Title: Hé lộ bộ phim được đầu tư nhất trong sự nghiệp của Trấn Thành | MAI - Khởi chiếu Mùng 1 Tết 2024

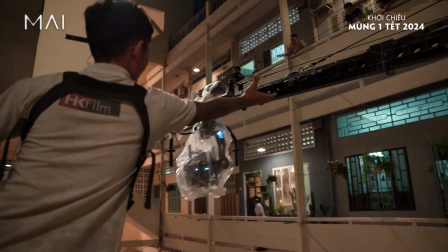4:10 Mình không thể quay những cái cảnh bên trong cái nội thất được, là bởi vì có những cái máy nó rất là to, rất là cồng kềnh.
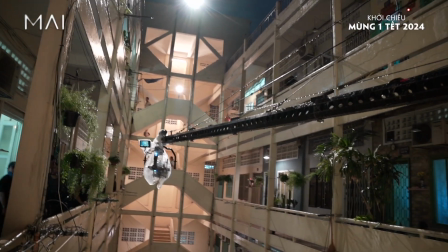4:16 Có những cái tay máy nó dài gần nửa căn nhà, thì mình để cái tay máy vào thôi là đã hết căn nhà rồi, làm sao mà quay.
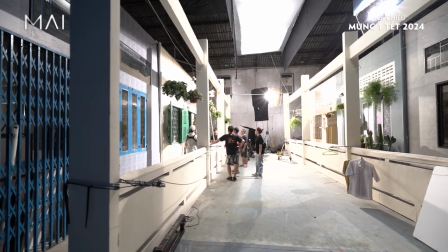4:21 Cho nên là dựng lại toàn bộ cái chung cư đó, copy lại đúng cái ngoại thất, và cái nội thất hoàn toàn là dựng lên.
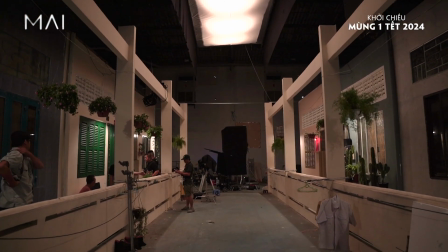4:32 Mình phải tái hiện lại cái hành lang, 6 cái mặt tiền và 2 cái phòng của Dương và Mai đối diện nhau.
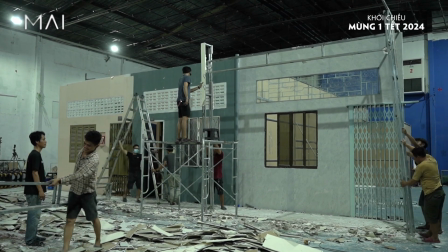4:38 Khó nhất là về những cái vật liệu để làm cho đúng rắc co với lại ngoài thực tế.
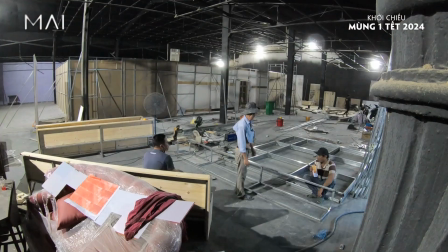4:43 Thì các bạn bên team thiết kế phải đi lùng sục tìm khắp nơi ở Sài Gòn.
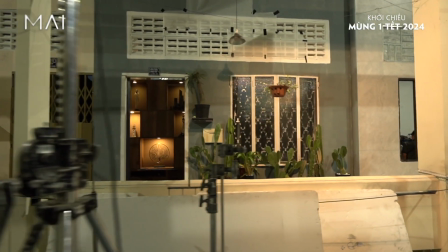4:47 Mình nói với anh họa sĩ là em muốn một cái nhà cũ nhưng mà vào trong đó nó phải mới, nó phải hiện đại.
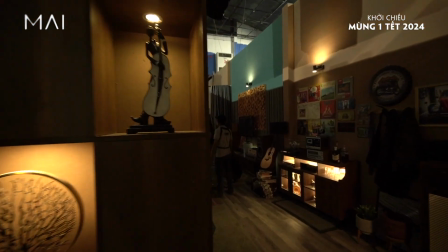4:53 Anh ta là cái người thích cái style retro. Nhà Dương có hơi hướng nghệ sĩ thì tông ấm nóng, rất là nhiều màu sắc. Cái vật dụng trong nhà
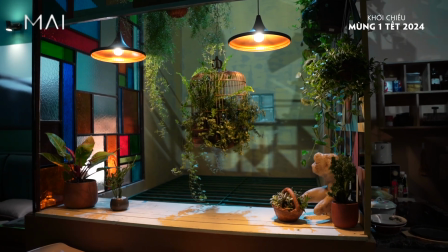5:02 từ cái lồng chim, từ cái đàn, nó cho thấy là cái nhân vật này là một nhân vật rất nghệ sĩ.
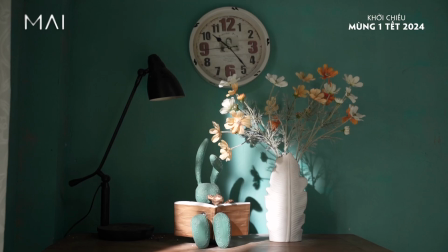5:07 Ngược lại thì bên nhà Mai tông màu đơn giản hơn đối nghịch với lại là cái nhà Dương.
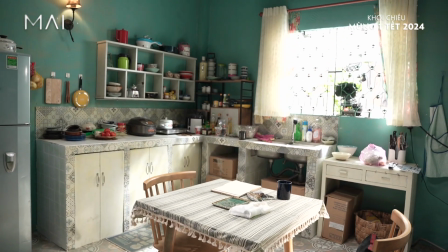5:12 Bên kia nhà của Mai thì vẫn là một cái nhà cơ bản, nhưng mà nhìn vào mình phải thấy tươm tất, mình phải thấy được cái sự sắp xếp của cái người phụ nữ này.
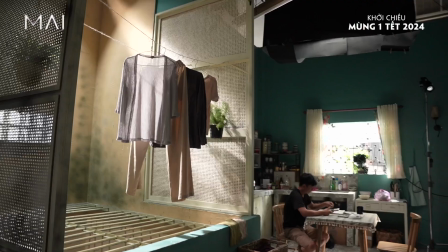5:19 Cô ta cũng là một cái người quán xuyến, cuộc sống khá tốt. Ở đó tôi tái hiện lại cái giếng trời ở những cái khu chung cư lớn,
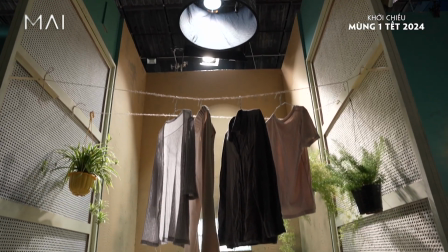5:26 người ta sẽ lấy không khí từ ngoài để cái ngôi nhà nó mát, và đặc biệt là nó mang đến cái môi trường giao thoa của những ngôi nhà khác nhau.
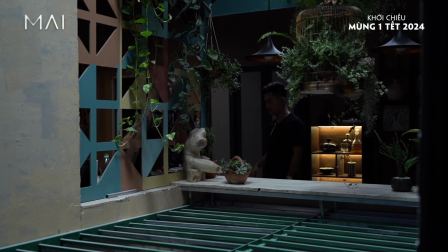5:34 Cho nên tôi rất là thích cái cảm giác có cái giếng trời ở trong cái set quay của tôi.
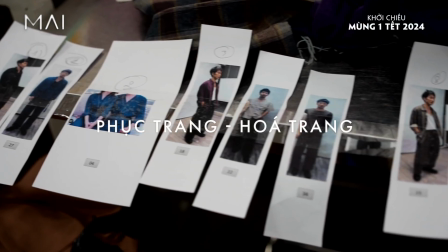5:39 Nói về số lượng đồ thì nó sẽ rơi vào khoảng tầm 300 bộ, hơn 300 bộ gì đó.
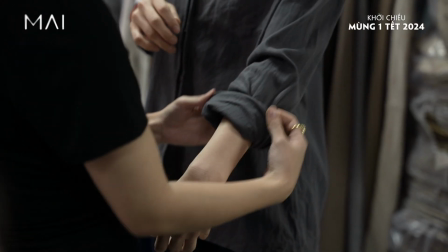5:46 Trong bộ phim này thì mọi người có thể thấy rằng là Mai có những cái giai đoạn thay đổi. Ở cái giai đoạn đầu tiên thì cô ấy không quá quan tâm về vẻ bề ngoài.
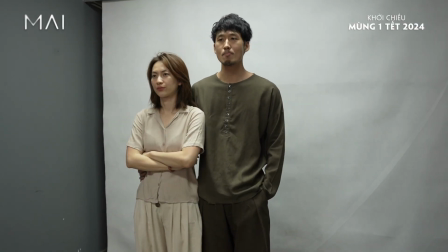5:54 Thì ở cái giai đoạn 2 thì khi mà Mai có một cái sự xuất hiện của Dương đến trong cuộc đời của mình,
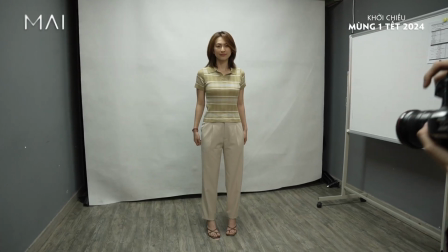5:58 cái trang phục nhẹ nhàng hơn, nữ tính hơn và có một cái chút liên quan nào đó đến Dương.
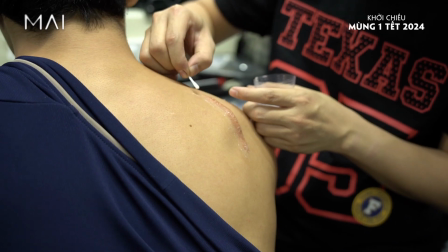6:03 Yêu cầu đặc biệt của đạo diễn, anh chàng này có nhiều vết sẹo thì mình nghiên cứu làm khuôn,
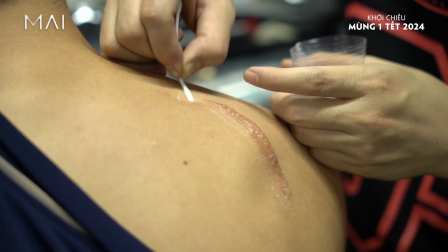6:09 mình đổ sẹo dán lên rồi mình phải làm cho nó giống như là một cái vết sẹo thật á, nên là khá là phức tạp.
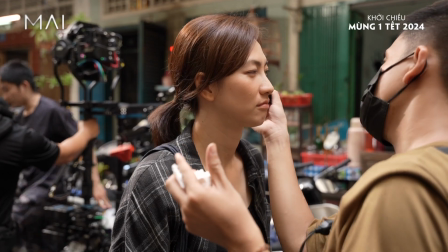6:15 Thì về cái nhân vật Mai phải thật là đẹp một cách tự nhiên.
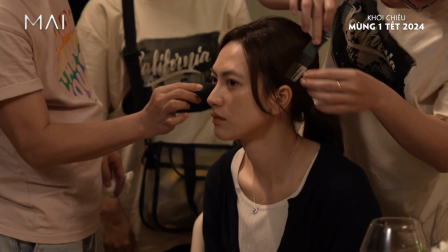6:19 Phương Anh Đào đã có những cái nét sẵn, cái nét đẹp của Phương Anh Đào nó cũng rất điện ảnh, nên là chỉ cần làm nhẹ thôi, làm trong thôi.
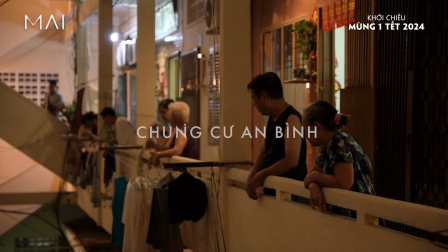Đây là lần đầu chung cư cô có đoàn làm phim đến. Thấy anh em trong đoàn cũng nhiệt tình. Cô thấy cái đoàn phim lâu lâu mới về một lần nên là những cái gì tốt đặng dành cho đoàn phim. Thấy quay cũng không ảnh hưởng gì tới bà con rồi cũng vui. Nó làm cho cái chung cư lên nó giống như có một cái sức sống lên. Có thằng bé con cô nó cũng thích gặp chú Thành nên nó mời chú Thành, nó pha nước mời chú Thành uống.
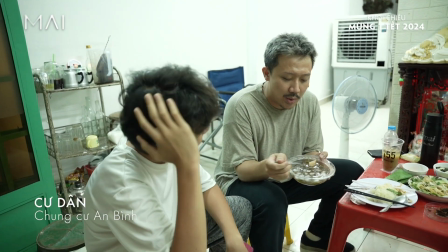7:03 Vậy hết cho nước xăm rồi giờ cho chè này, không ai có, tại sao chú Thành có hay gì?
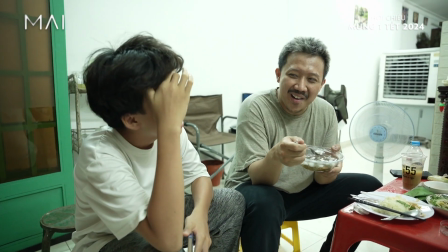7:08 Tại thấy chú Thành hài vui. Thành rất là biết ơn tất cả những cô chú, anh chị em ở trong chung cư An Bình này để hỗ trợ cho Trấn Thành làm một bộ phim Mai thật là suôn sẻ.
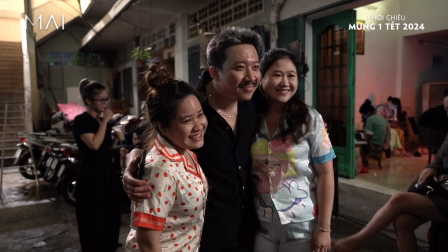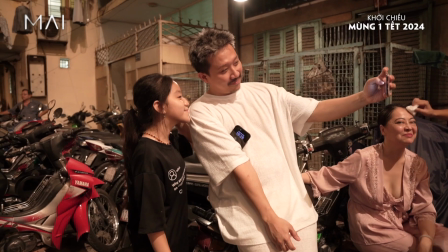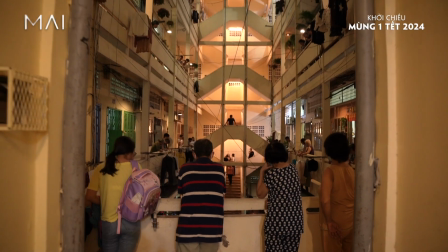Tết 2024 này sẽ có phim Mai ra rạp. Hy vọng là mọi người sẽ có một cái Tết ở ngoài rạp để đón xem tụi mình nha. Hy vọng quý vị xem phim, quý vị sẽ thấy muốn yêu, muốn được yêu và muốn lan rộng cái tình yêu thương đi cho nhiều người hơn.